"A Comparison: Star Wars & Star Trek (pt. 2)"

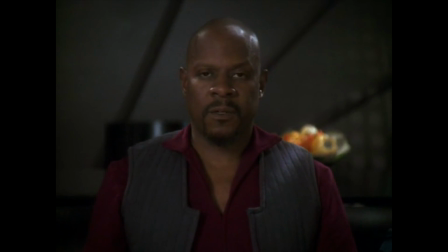I can live with it.
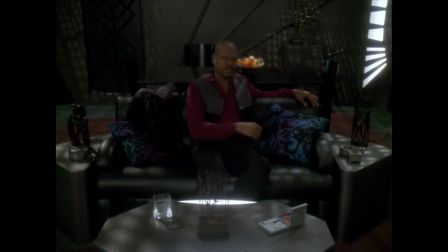Computer, erase that entire personal log.
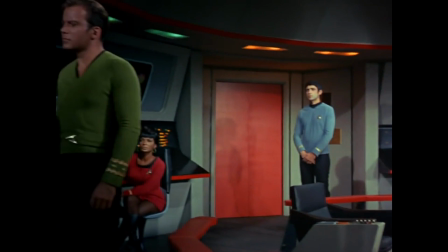Although Star Trek isn't a particularly expressive show in terms of its visuals, it does have a few subtle tendencies that communicate its ideals.
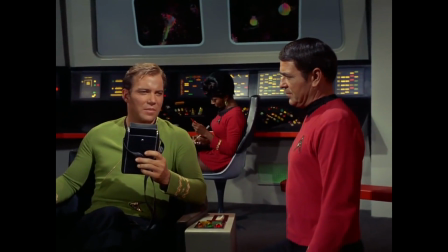The original series, for example, made a conscious effort to cram as many crew members into its wide shots as possible,
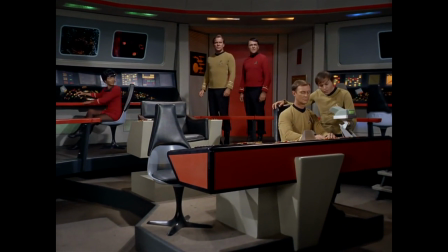in part to emphasize their unity and their equality. Obviously, there are practical benefits to this too.
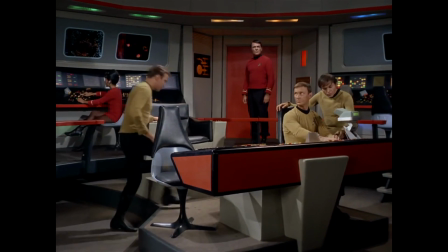Fewer setups, more efficient shooting days.
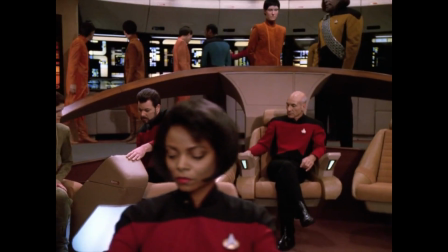But this brightly lit, colorful tableau of collective egalitarian strength became somewhat of a signature for the franchise.
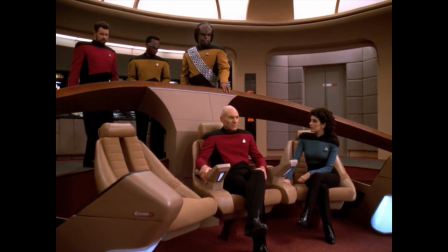The bridge of the Enterprise-D, apart from being a cringeworthy artifact of an age when humanity inexplicably decided that beige was the color of cutting-edge technology,
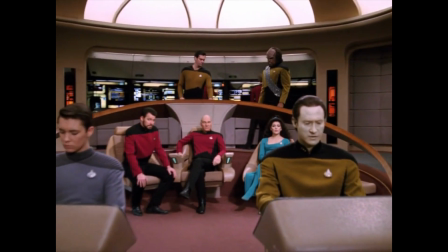was similarly bathed in bright, shadowless light, its crew regularly photographed in white shots that looked somewhat theatrical.
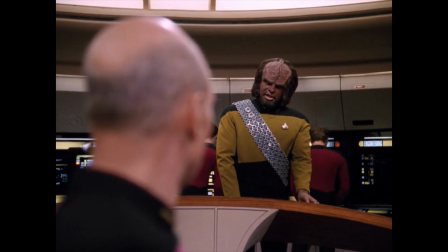But when the Enterprise-C gets pulled through time into the present,
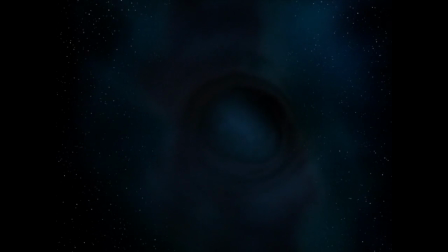disrupting the timeline and throwing the crew into an alternate existence where the Federation is at war with the Klingon Empire, this happens.
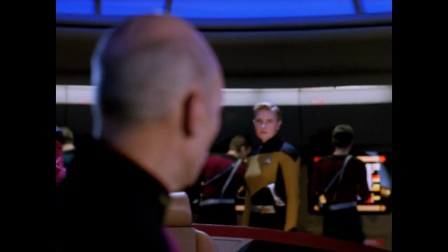This is the moment the show lets you know that the look it has crafted up to this point,
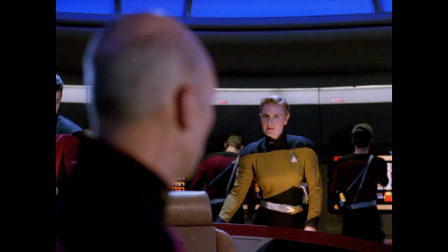which can easily be seen as bland or even downright ugly compared to the type of lighting we typically see in other science fiction fare,
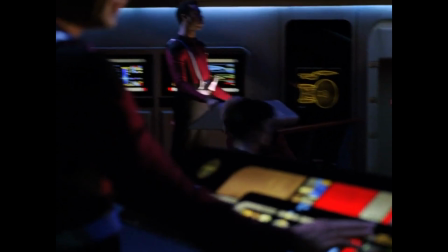has actually been a deliberate choice, not a product of antiquated television sensibilities.
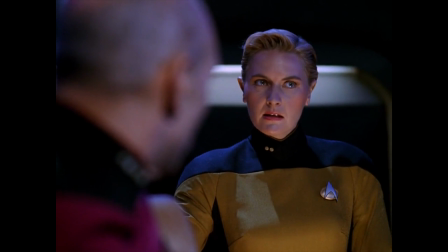Now darkness bathes the bridge. Sharp contrasts make the characters pop from the background, with harsh backlights and isolating spotlights.
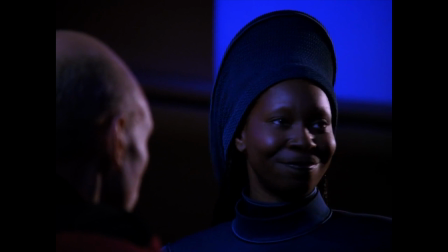oppositions of light, shadow, and color clash on their faces. This is how the show chooses to depict the state of war that is not the way it's supposed to be.
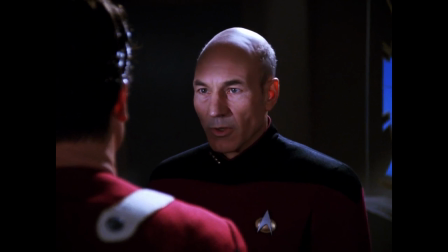In terms of lighting and color, what's wrong in Star Trek is right in Star Wars and vice versa.
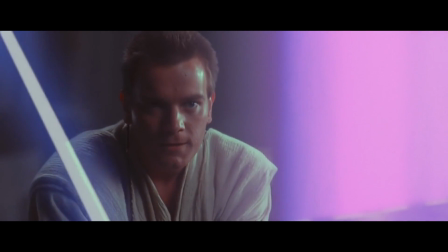The clear oppositions necessary for Star Wars to function, light and dark, good and evil, oppressors and the oppressed,
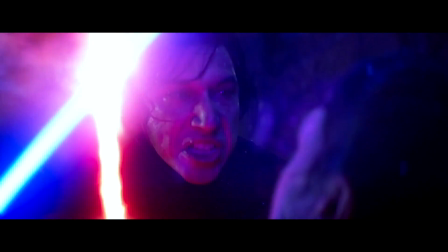are reflected in a visual status quo that characterizes almost every moment of intense spiritual or moral conflict.
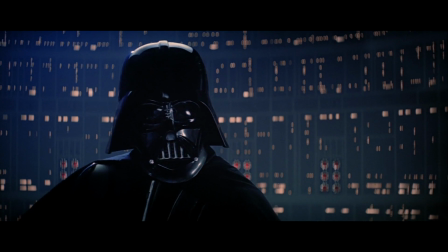It's only until a character experiences moral doubt, in other words,
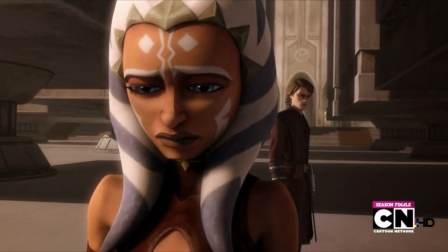when good and evil become difficult to distinguish, that the flatter, low-contrast look dominates.
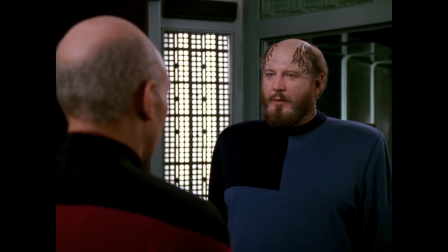For Star Trek, on the other hand, the ambiguity of right and wrong is something to be treasured.
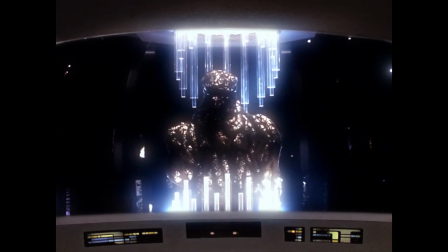Since the goal is to resolve conflicts, not win them, it is imperative that everyone is made to understand their opponents as people, not as monsters.
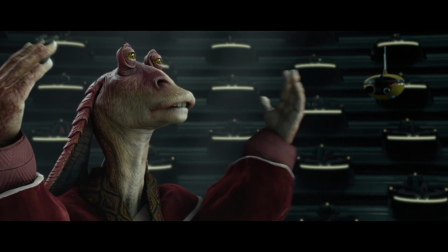Unlike the ineffective negotiators and politicians in that galaxy far far away,
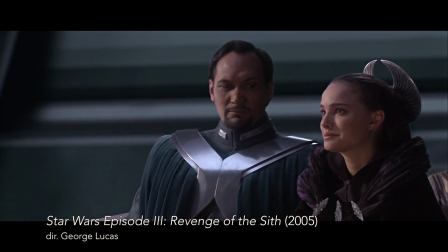so this is how liberty dies, with thunderous applause.
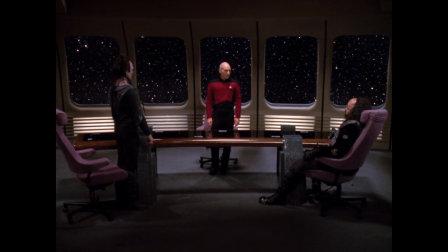Here everyone who wears this uniform is expected to be a skilled ambassador.
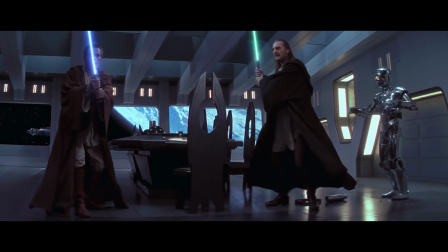Where the Jedi hardly get to sit down at the table before someone tries to waste them,
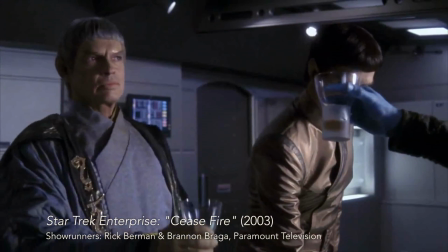the table is where Starfleet's most important work is done. to the ceasefire wouldn't
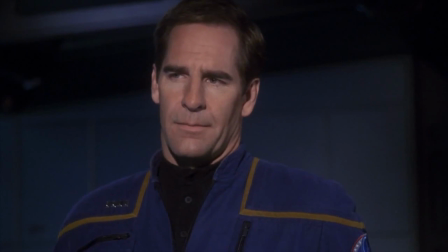have been possible without the help of our human friends and to the successful continuation of these talks on Andoria
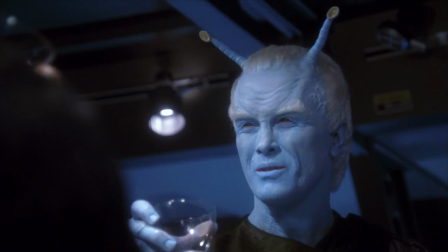trust there'll be more accomplished than just talk now
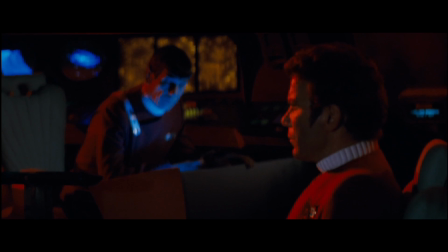at this point I have to make a small awkward tangent to address the issue of the Star Trek films movies
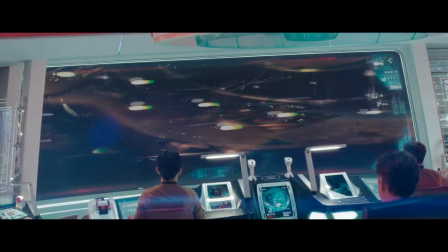typically demand visual styles that have more pizzazz than the understated look characteristic of the TV shows,
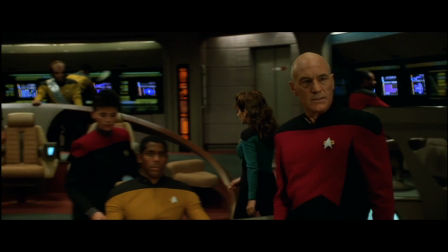which is why this turns into this. But more importantly,
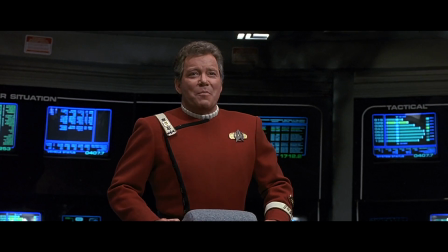Star Trek has never really fit comfortably into the medium of blockbuster films, because of their necessity for unambiguous heroes and villains.
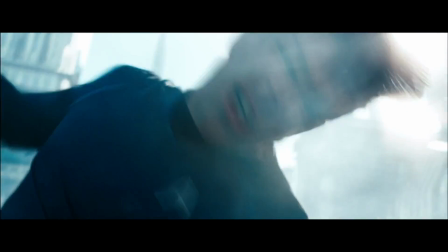The films have often struggled to remain consistent with the ethos of the franchise, ironically because they often try a little too hard to be like Star Wars.